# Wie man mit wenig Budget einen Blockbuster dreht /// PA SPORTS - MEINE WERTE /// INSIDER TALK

So, und die letzte Szene haben wir in Chorweiler gedreht, natürlich ohne Genehmigung. Shit.
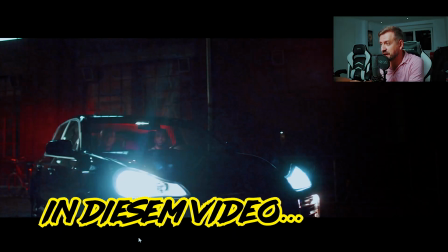(0:05)
Ey, das war einfach eine heftig gefährliche Angelegenheit. So, jetzt gucken wir mal, wie wir damals vor 7 Jahren mit 4-stelligen Budgets umgegangen sind.
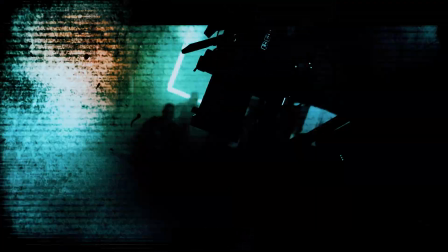Hallo liebe Filmemacher und Rap-Fans, es ist ein Samstag und das heißt, es ist wieder die Zeit für einen Insider-Talk. Heute haben wir ein Musikvideo aus dem Jahr 2015. Ich fand das Video sehr, sehr innovativ damals, weil wir das mit One Take gedreht haben, allerdings mit versteckten Schnitten. Das heißt, in einer Szene gibt es keine Schnitte, es gibt nur Schnitte zwischen den Szenen. Und wie das Ganze aussieht und für welchen Rapper wir das gemacht haben, sehen wir gleich.
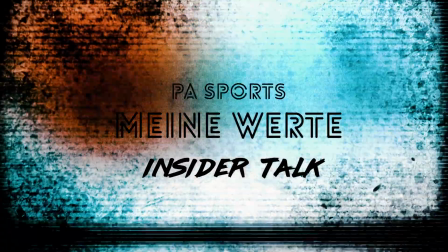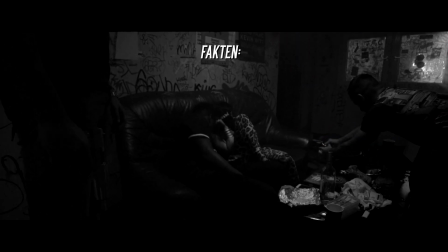(1:01)
Kurze Fakten zu dem Video. Das Musikvideo Meine Werte von PA Sports wurde 2015 in Köln gedreht.
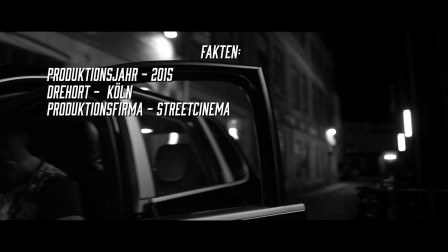(1:08)
Die Produktionsfirma war Street Cinema. Ich habe Regie und Schnitt übernommen.
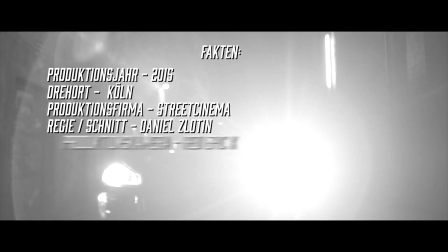(1:13)
Die Produktionskamera war Red Epic X und das Budget war 4-stellig.
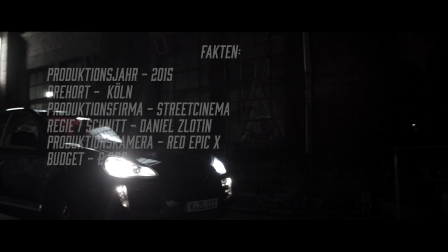(1:18) Habe meinen Eltern versprochen, ich mach sie beide stolz.
So, jetzt gucken wir mal, wie wir damals 2015, also vor 7 Jahren, mit 4-stelligen Budgets umgegangen sind.
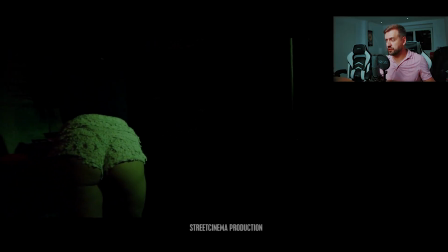(1:29)
Schöne Grüße an dieser Stelle an PA Sports. So, womit kann ein Street Cinema Video starten?
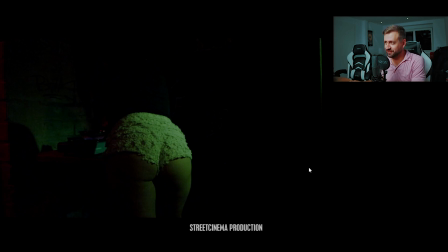(1:37)
Natürlich mit einem Popöchen. Die Kamera geht weiter.
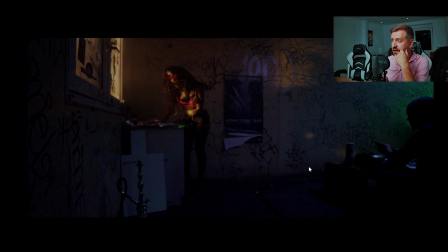(1:43)
Die ganze Szene wurde in Odonien in Köln gedreht. Das ist eigentlich nur eine Party-Location und ein bisschen abgeranzt. Wir haben da ein paar Plakate, ein paar Sachen hingestellt, damit das noch authentischer aussieht. Also normalerweise ist der Raum leer. Wir haben aber hier eine Crack-Küche gemacht.
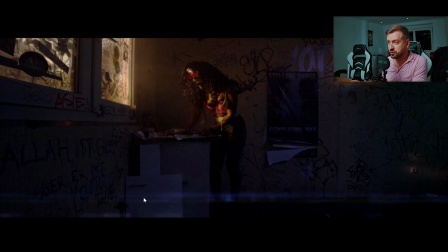(2:03)
Hier Lensflares übrigens, die sind natürlich fake. Das habe ich später mit After Effects hinzugefügt, weil wir damals alles mit Valimax-Optiken gedreht haben.
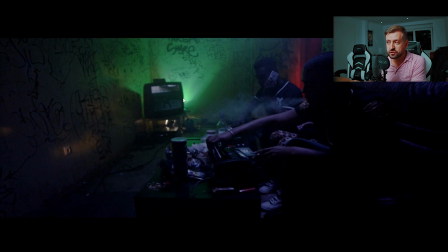(2:17)
Hier schön Computerspiel, Geldzählmaschine und natürlich Fake-Drogen und Chips dürfen auch nicht fehlen.
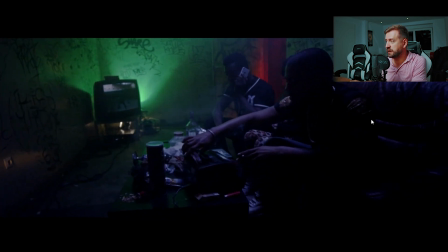(2:27)
Alles auf einer abgeranzten Couch. Im Prinzip haben wir den Raum komplett gestaltet, Requisite hingestellt, so dass es nach einem Wohnzimmer aussieht. Und dahinter ist eine Ari Kunstlicht mit einer grünen Folie.
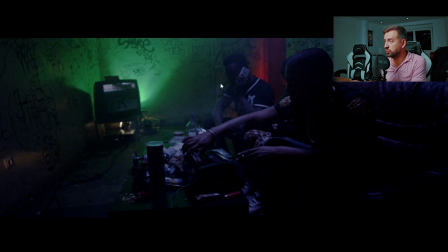(2:43)
Die Kombination von Grün, Rot und Blau haben wir extra gewählt. Also Grün ist sowas Versifftes und Blau ist halt dieses kühle Licht, um diese kühle, ekelhafte Atmosphäre zu zeigen.
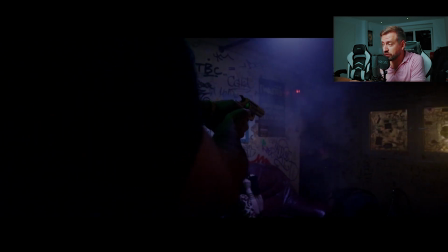(2:59)
So, jetzt kommt PA unerwartet in das Zimmer und ballert sofort. Kurz zu diesen Effekten, wir haben einen professionellen Waffenmeister und Pyrotechniker am Set,
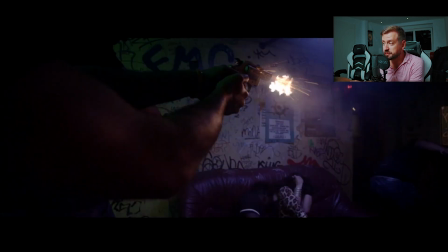(3:10)
der natürlich hier diese Platzpatronen extra präpariert hat, weil auch mit Platzpatronen darfst du nicht so nah schießen.
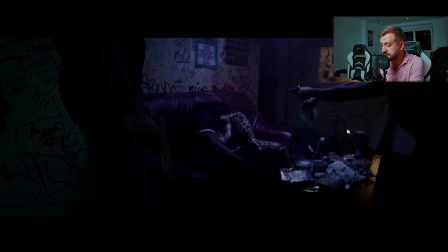(3:19)
Alles bleibt in einem Schnitt, also bis jetzt gab es gar keinen Schnitt, nur manche Kamerabeschleunigungen.
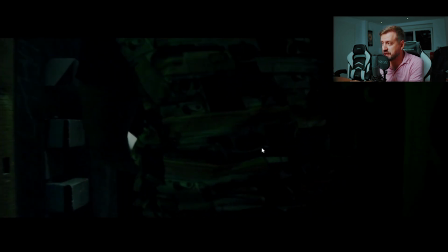(3:26)
So, und jetzt gehen wir ins T-Shirt von PA. Und komm hier raus.
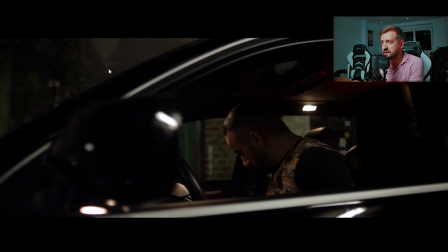(3:34)
Übrigens, das ist jetzt Gebäude 9 in Deutz. Geile Location, wo wir bestimmt über 10 Videos gedreht haben, ist jetzt abgerissen und zu Luxus-Loft-Wohnungen umgebaut wurde.
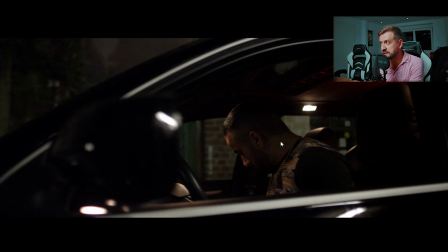(3:47)
Aber 2015 war die Location richtig krass. Und der Porsche Cayenne stammt von mir.
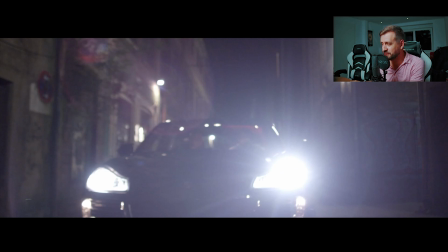(3:54)
Ich glaube, das habe ich mir zum 30-Jährigen einfach gegönnt.
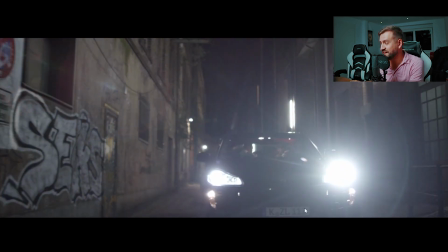(4:02)
Kennzeichen, nicht retuschiert.